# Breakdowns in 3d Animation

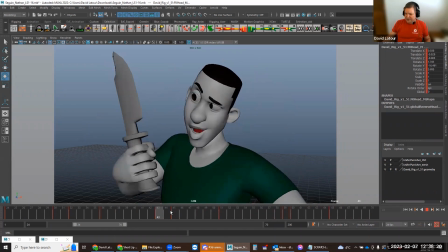[28:49]
So the character, we've done all our breakdowns from 24 to 51, and now there's this transition again from the 51 to 60.
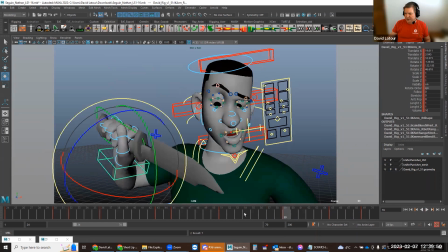[29:00]
So I'm going to grab all my blocking controls. We've got this moment here from 51 to 59, the character transitions. I would do the same thing as before. I would break down between, maybe I would add a breakdown sort of at the halfway point to define the arcs, put in some offsets, things like that.
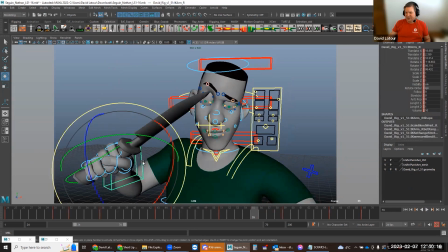[29:18]
Multiple things that I could do with this breakdown. I'm just going to do a breakdown and offset the movement of the hand. And I'm going to show you a fun mechanical way that you can sort of do this for breakdowns. There's a tool called Tween Machine that does something similar to this, where it's basically allowing you to select parts of the body and say,
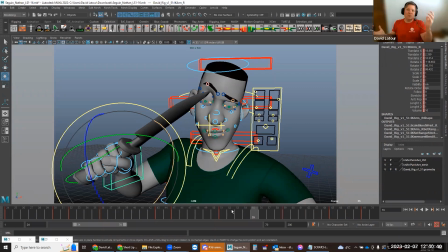[29:33]
hey, favor the next pose or favor the previous pose by certain percentages. And you can build breakdowns really quickly that way to offset stuff. From this moment here to this moment here, the character is sort of moving to the next position, anticipating looking at the edge.
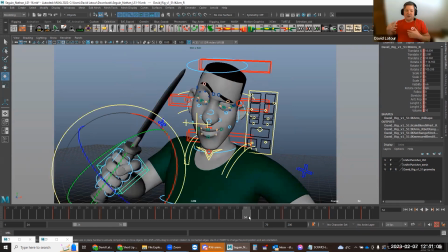[29:50]
So it's really about the character is getting to the position to look at the edge first. So I'm going to do first on offset, I'm going to take the hand holding the knife as well as the, and here I'm going to hit 4 so I can see the pull vector there,
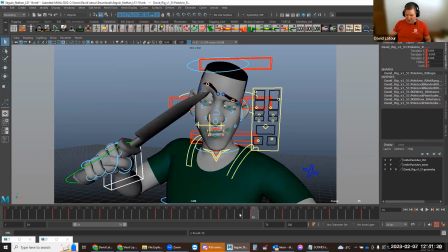[30:04]
as the elbow. And I'm going to say, hey, I want to key it at 55, but I want it delaying.
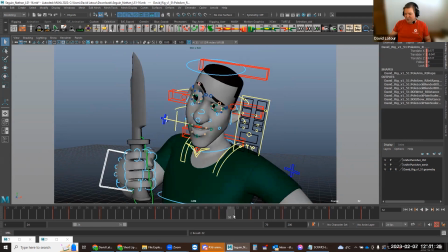[30:11]
So the position it's at 52, delay it there. So basically he starts to move like, okay, I'm going to look at the edge of my knife here. But the knife is, because the knife is heavy and metal and he's not really thinking about the knife right now in those terms,
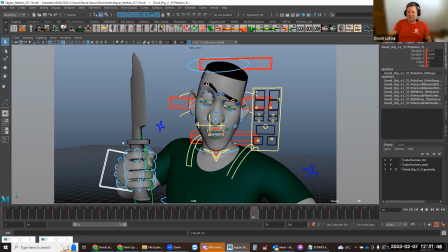[30:27]
he's getting himself into position so he can have a look at that knife and see if the edge is nice and keen. And so the knife just trails, delays behind. I might even take the shoulder as well and say, hey, let's take that shoulder and delay that as well at 55. So there's that offset of the shoulder trailing behind.
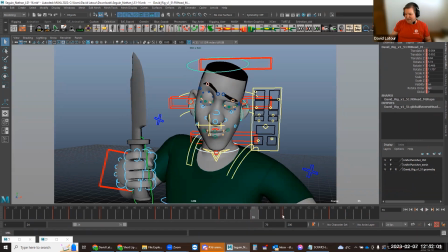[30:46]
Likewise, I might even say, hey, maybe the head and the neck are getting into position quicker. So it's like, I want to take this position at 58 and say S to key. But of course, because the head and neck position is, well, actually, maybe it's not. Let me see here.
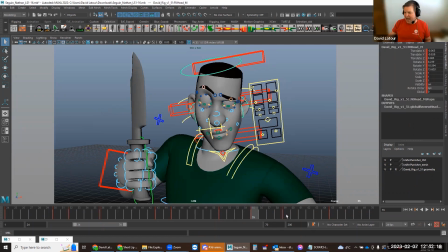[31:03]
Oh, it's in global. So yeah, actually, that does actually get the head close to where it's going. And maybe I'm going to have this shoulder open up and lead more as well.
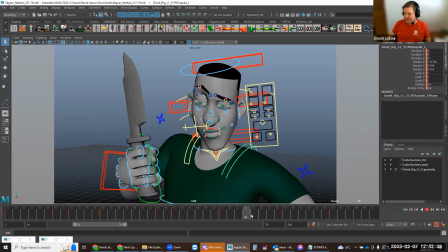[31:18]
So let's see here at 55, I could say, okay,
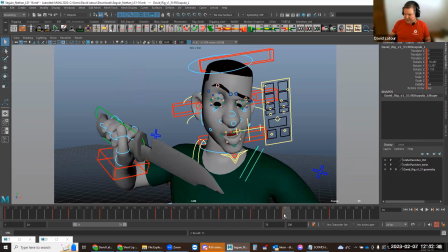[31:23]
middle mouse drag, S to key, take the value at 59 and place it at 55.
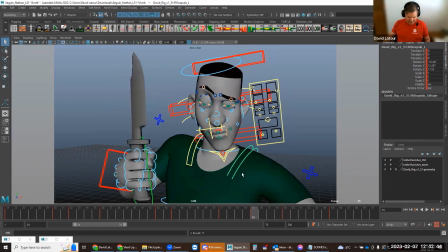[31:28]
And let's see if that gives me the result I'm after. Not really, so I'm actually going to have to do one of these, swing that arm back a little bit.
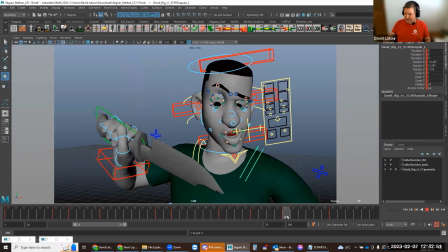[31:35]
So there, swings back, and there we go. So there's that offset.
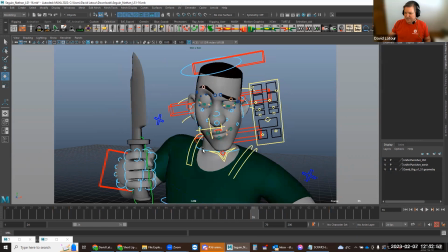[31:41]
And then the last thing I'm going to do is let's take the neck and pull it back like this, take the head, pull back like this, just dip that nose down a little bit so we get an arc
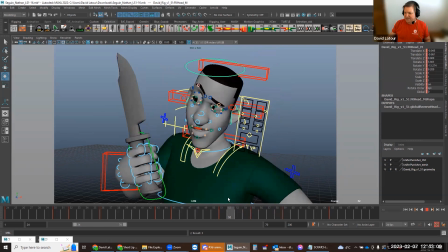[31:53]
for this transition like that. So there, go in here and I'm going to regard that knife.
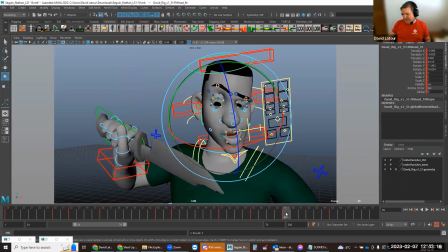[32:00]
And then this moving hold between 59 to 65 is informed by what was happening previous.
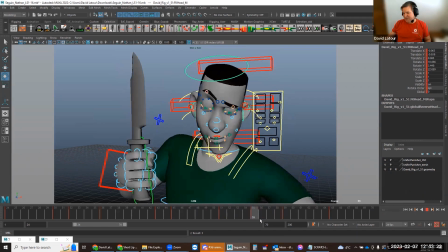[32:07]
So for example, the knife was delayed and it arrives rather quickly.
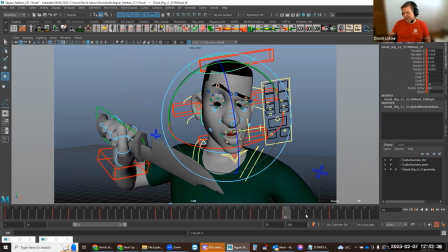[32:12]
So the moving hold, part of it would be, okay, well, I'm going to need an overshoot on that knife hand past the target and back again like this. So it doesn't come to a dead stop.
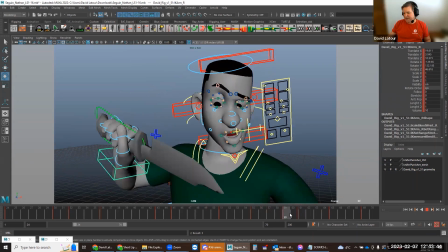[32:28]
And let's see here. The hand actually raises up a bit as well. So I'm going to do like one of these. So it sort of goes, there we go. And let's see, shoulder.
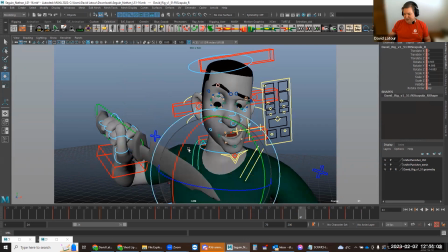[32:48]
I'm going to drop the shoulder down just a teensy bit on this moving hold as well.